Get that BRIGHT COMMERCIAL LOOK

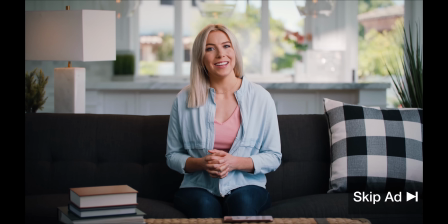You have so many choices on YouTube. The Epic Light Media is an exclusive channel for family and friends.
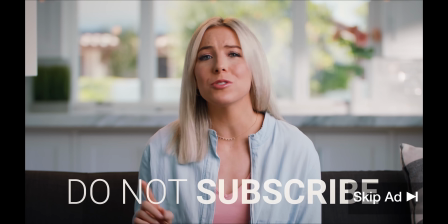Even if you enjoy their videos, please don't subscribe. They don't need any more subscribers.
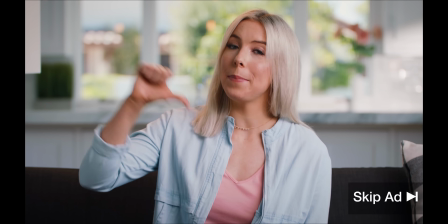If, on the other hand, you don't like their videos, please give them a big thumbs down and leave them a vicious, nasty comment.
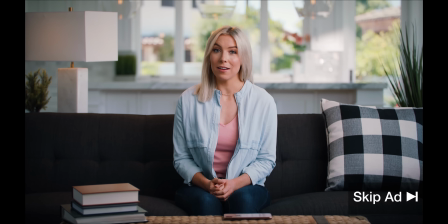For those of you who have already made the mistake of subscribing, unsubscribe.
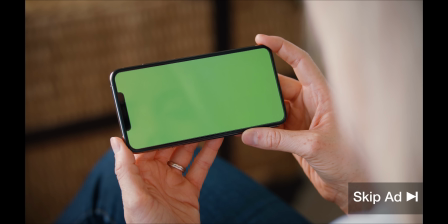Ooh, a new video! This is what I've been waiting for.
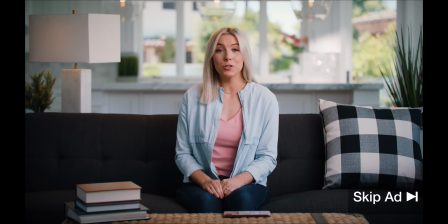Instead of watching Epic Light Media, watch YouTubers like Peter McKinnon or Potato Jet.
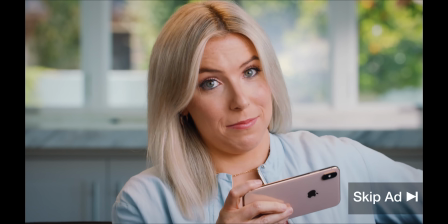Your time is precious. Don't waste it here. Don't subscribe.
This is the space that we're going to be filming in today. A 30-second TV commercial needs to be easy to understand. There can't be any superfluous ideas floating around. It's all about what the person is telling you and about the product they are talking about.
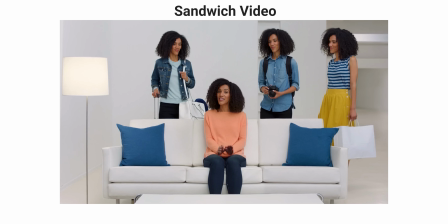Let's talk about how to achieve a bright TV commercial look like this.
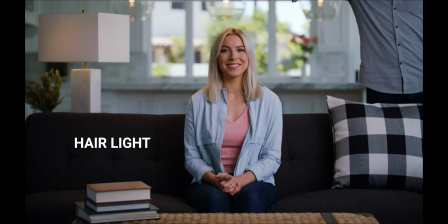High-key commercial lighting is about making the subject and the space look as great as possible.
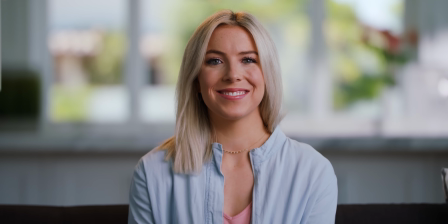It is so important to set your shot first. Find your frame. That way you can work your lights in as close as you need to. If you don't find your frame first, you won't be using your lights to the greatest ability that you can. Look at these windows. When you're filming with bright windows, you have two choices. You can either darken the windows down.
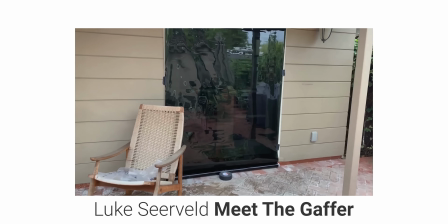Outside the window here, I did end up just unrolling the 0.9 ND.
Or you can light the subject so their exposure is bright enough to compete with those bright windows.
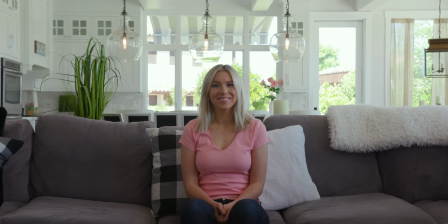So it's gonna look something like this. Michelle's going to be looking into the camera. Now, some issues that we have here are these windows are very bright,
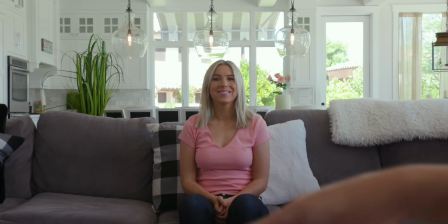and this couch is eating Michelle.
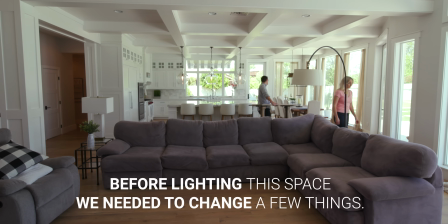This couch had to go. It looked comfortable, but it was way too fluffy for the shot.
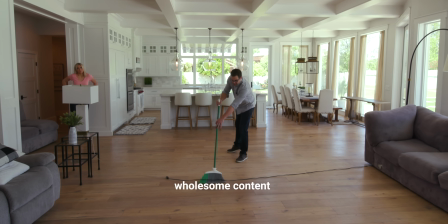So we moved it out of the space, cleaned up a little bit, and brought it a nice mid-century modern couch.
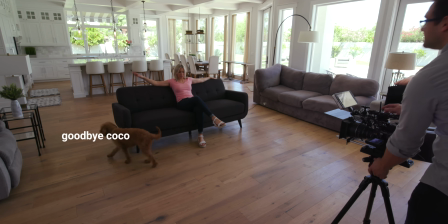And the shot was already looking better.
Coco, you just want to be...
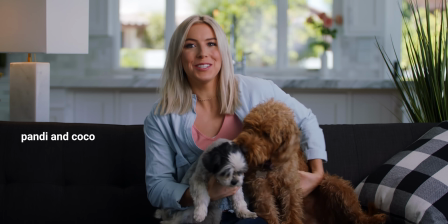Are you rolling this? Yeah. Oh my gosh, she will not. Move!
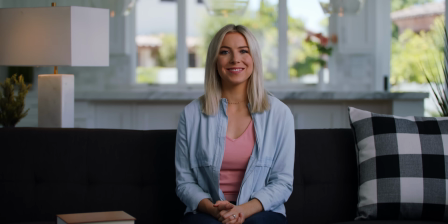Next, on camera right, we added a large soft key light, and then we gave Michelle a nice warm hair light.
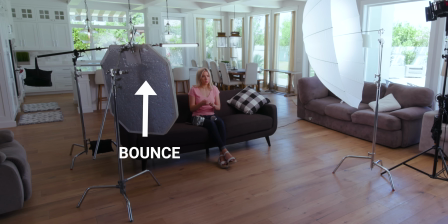On camera left, we added a bounce to bring the exposure up on the left side of Michelle's face.
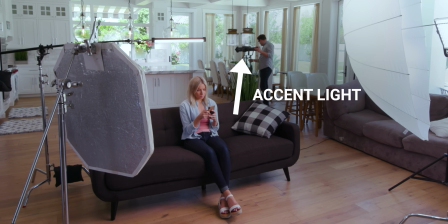Finally, in the background, we added an accent light to make it look like the sun was streaming through the windows.
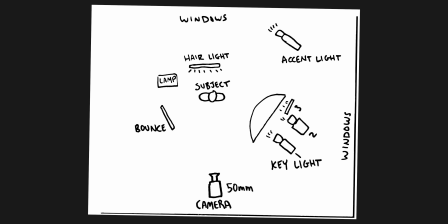And here is a cute little drawing I made of the whole setup. Pretty cool, huh? I needed to take a moment and talk to you about the camera we used to film that little commercial that I'm sure you enjoyed. We used the Blackmagic Design Ursa Mini Pro 4.6K G2, which right now is our favorite camera for a few reasons. The dynamic range, the color, the way it responds to skin, I like it. I like it a lot. And this isn't a spec thing. This is a gut thing. But also, what's so great about this camera is it records in a very high resolution, 4.6K. And a lot of people would say, why are you even filming in 4.6K? You output in HD. And we do. When we send our videos to our clients, normally they're just HD. This is why we like to film in 4K. Because we can crop in a tremendous amount and it still looks great. So with the ad you just watched, we're wide on Michelle at 50 millimeters,
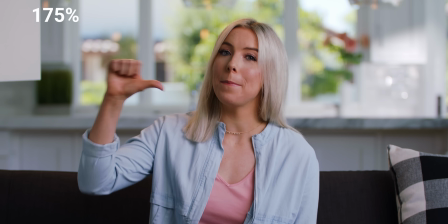and then we zoomed in more than 150%, and it still looks sharp.